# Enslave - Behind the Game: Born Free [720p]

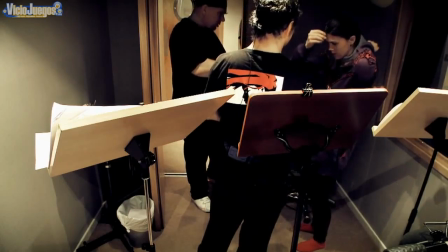[3:39]
We decided to use the same microphones that we used on set, but that also has a really nice effect of freeing the actors so we
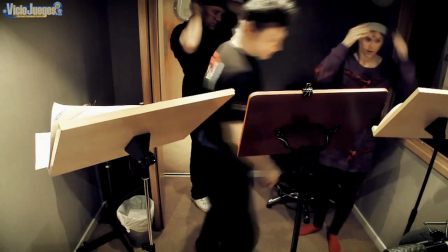[3:46]
had them all with head mics like they had in in the in the mocap session and that just means they're free to jump about lie on the floor roll around and they did you know without thinking they just do all of the things that the characters are doing in the game whilst they're delivering the lines and it just
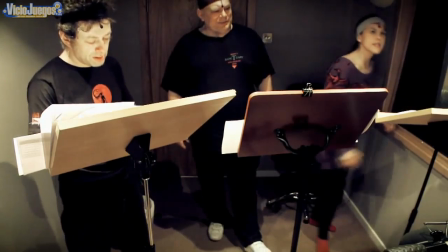[4:02]
gives so much life to the performance let me disable the security systems sounds like we're gonna have a bit of mech action in here pretty soon look I think there's a lot of parallels between what an actor does and what an animator does, they just happen to use their face instead of the mouse and keyboard. At the same time there's people like me that are basically making sure that the technology and everything is all kind of working and going to be ready for them.
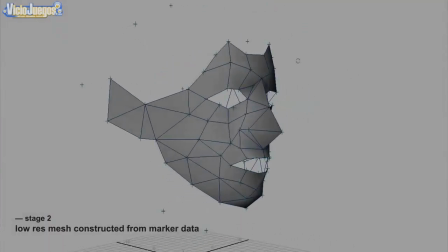[4:27]
All the cameras really care about is points and space and that's all that we're retrieving from them.
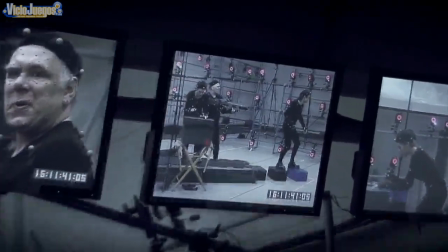[4:33]
We're also capturing traditional video footage of them because we don't want to lose sense of you know their performance so we want to do justice
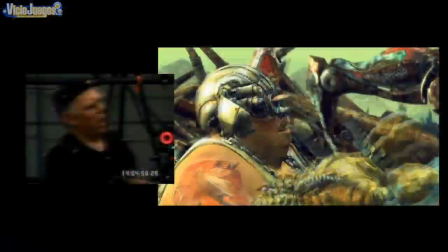[4:41]
to it and record it like a conventional film because that's how it's going to be edited together are you um are you and trip and
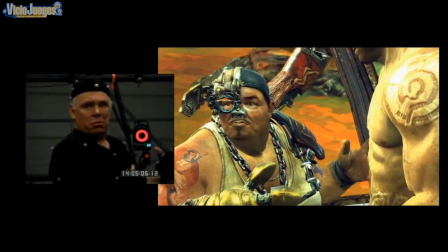[4:50] me and trip what you know are you are you together trip
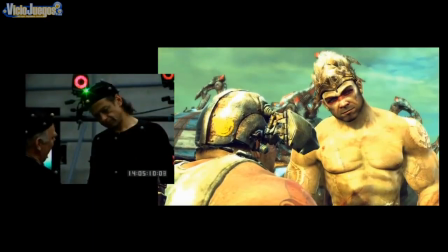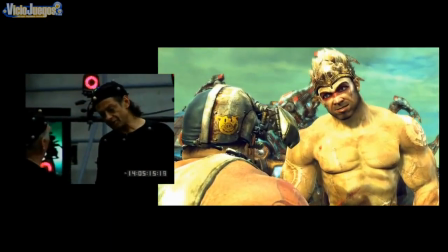[4:59] enslaved me and if i don't do what she says she causes me a lot of pain and
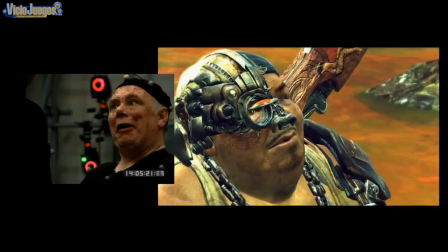[5:05] if i still don't do what she says she kills me all right and if you do it right,
it draws you totally in and you totally believe that character's real.